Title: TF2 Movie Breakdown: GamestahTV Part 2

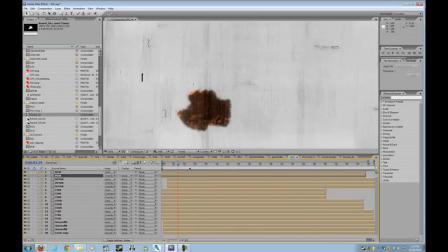(8:08)
Moving along, I've aligned up all of my footage with the boxes, and I use the reveal animation like so. So it kind of looks like it's ink spilling out onto a piece of paper.
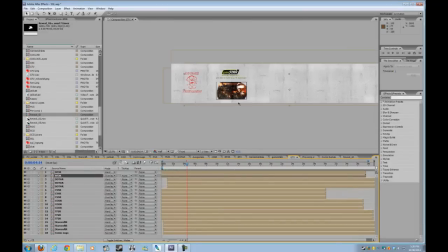(8:28)
Sketch effect on the GamestahTV logo, and it's pretty much rinse, wash, and repeat for all the other logos, all the other panels, I mean.
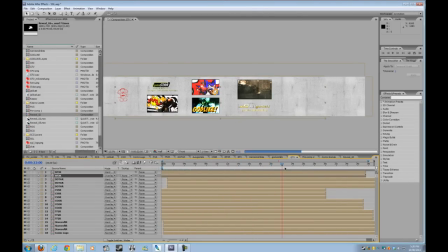(8:43)
And so once you get that down, it's just a bunch of fiddling with the timing, and
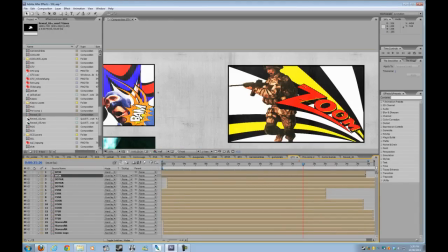(8:50)
I had a bunch of layers at different transfer modes to try to make it blend with the grainy paper texture like so,
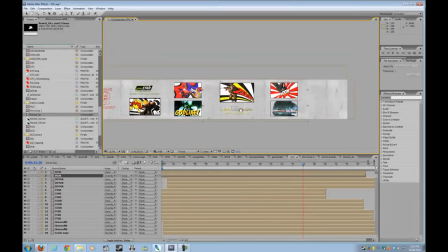(9:00)
and eventually you just go through it all like so, and you have yourself a really big image like that that's ready for animation. So this image I think is 2500 by 10,000.
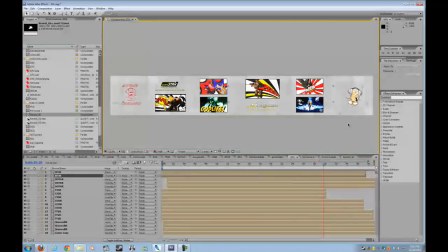(9:19)
So I'm not going to make my final movie that resolution. The resolution's 1280 by 720. So what we're going to have is
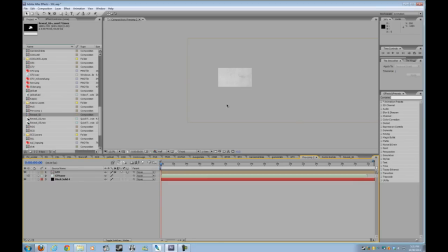(9:29)
a 1280 by 720 frame going through my full image. So you could actually see how big 1280 by 720 is compared to this entire comic. So all it really was is just
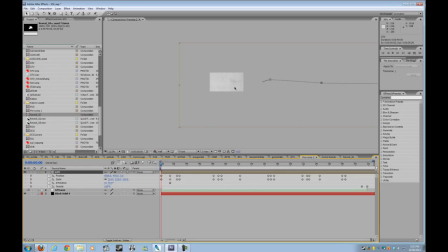(9:48)
messing around with the positioning of the image in relationship to this frame. So I started off zooming out and then shifting across to this frame, scaling out just a bit.
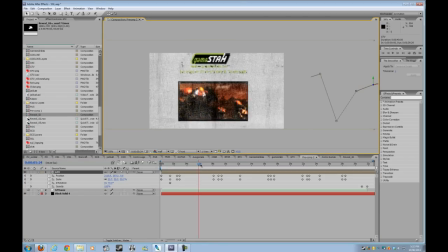(10:06)
I should probably just put it closer. Scaling out just a bit, and then once the animation has gone into its comic book effect,
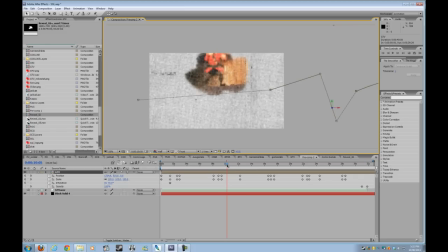(10:15)
finish up and then switch to the next one, move down a bit so that it reveals both frames, zoom out, and yeah, it's all like that.
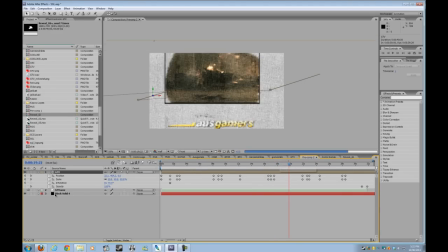(10:27)
And if you found a good song, just chuck that with it, and then you can just time the movements to the song.
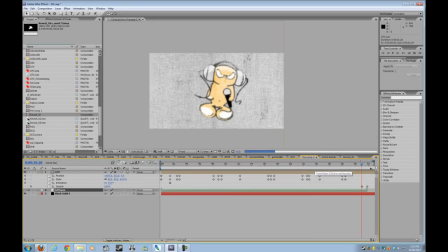(10:38)
And yep, that is my entire movie.
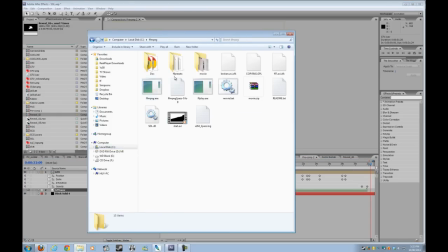(10:44)
So after all of that, you end up getting something like this again.
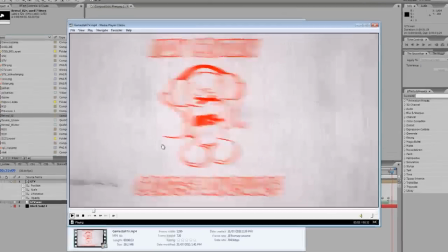(10:51)
So just to watch it, I'll go through it. So sketch effect, move across, there's the reveal, there's the sketching effect again.
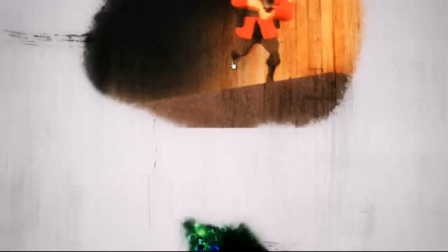(11:01)
Comic book effect comes up, and then moving on to the next two frames,
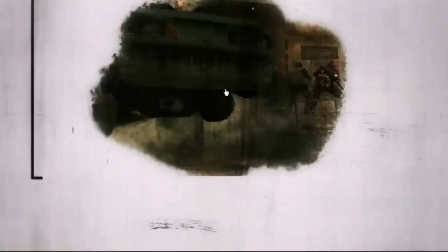(11:08)
comic book effect for both of them at the same time, shifting across to the COD footage, sketch of the sponsor,
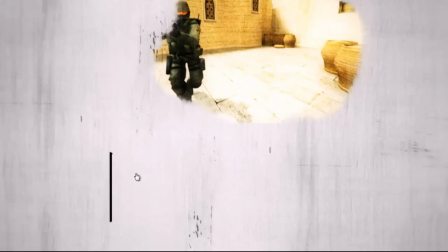(11:16)
need to leave it on the sponsor logo for a couple of seconds so people can read,
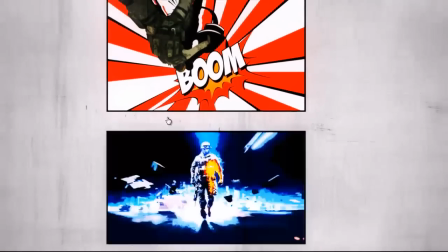(11:22)
moving across foot to the next two games, and then finish it up in 30 seconds like so.
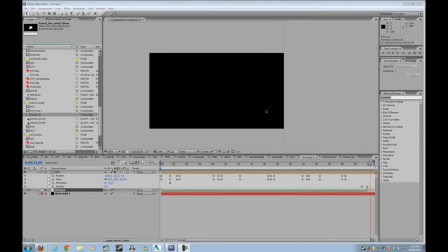(11:32)
So there you have my first movie breakdown, and it's a bit complicated.
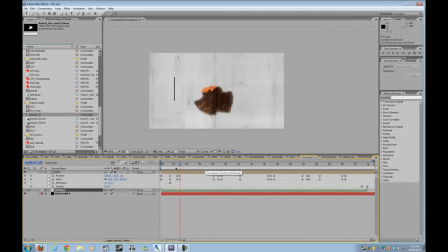(11:40)
It's just something to mess around with, really. I mean,
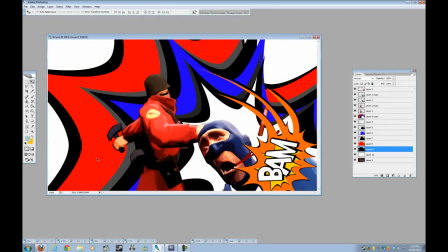(11:46)
it was kind of fun to make this because it involved my previous kind of semi-graphics experience in Photoshop with my new movie making experience in Adobe After Effects,
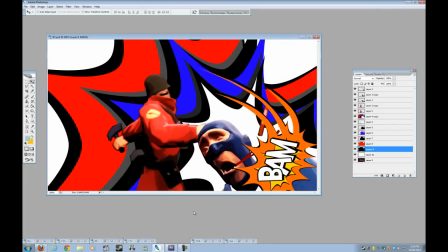(12:02)
and so I get to combine both of them to make this pretty cool movie. And that will be my first movie.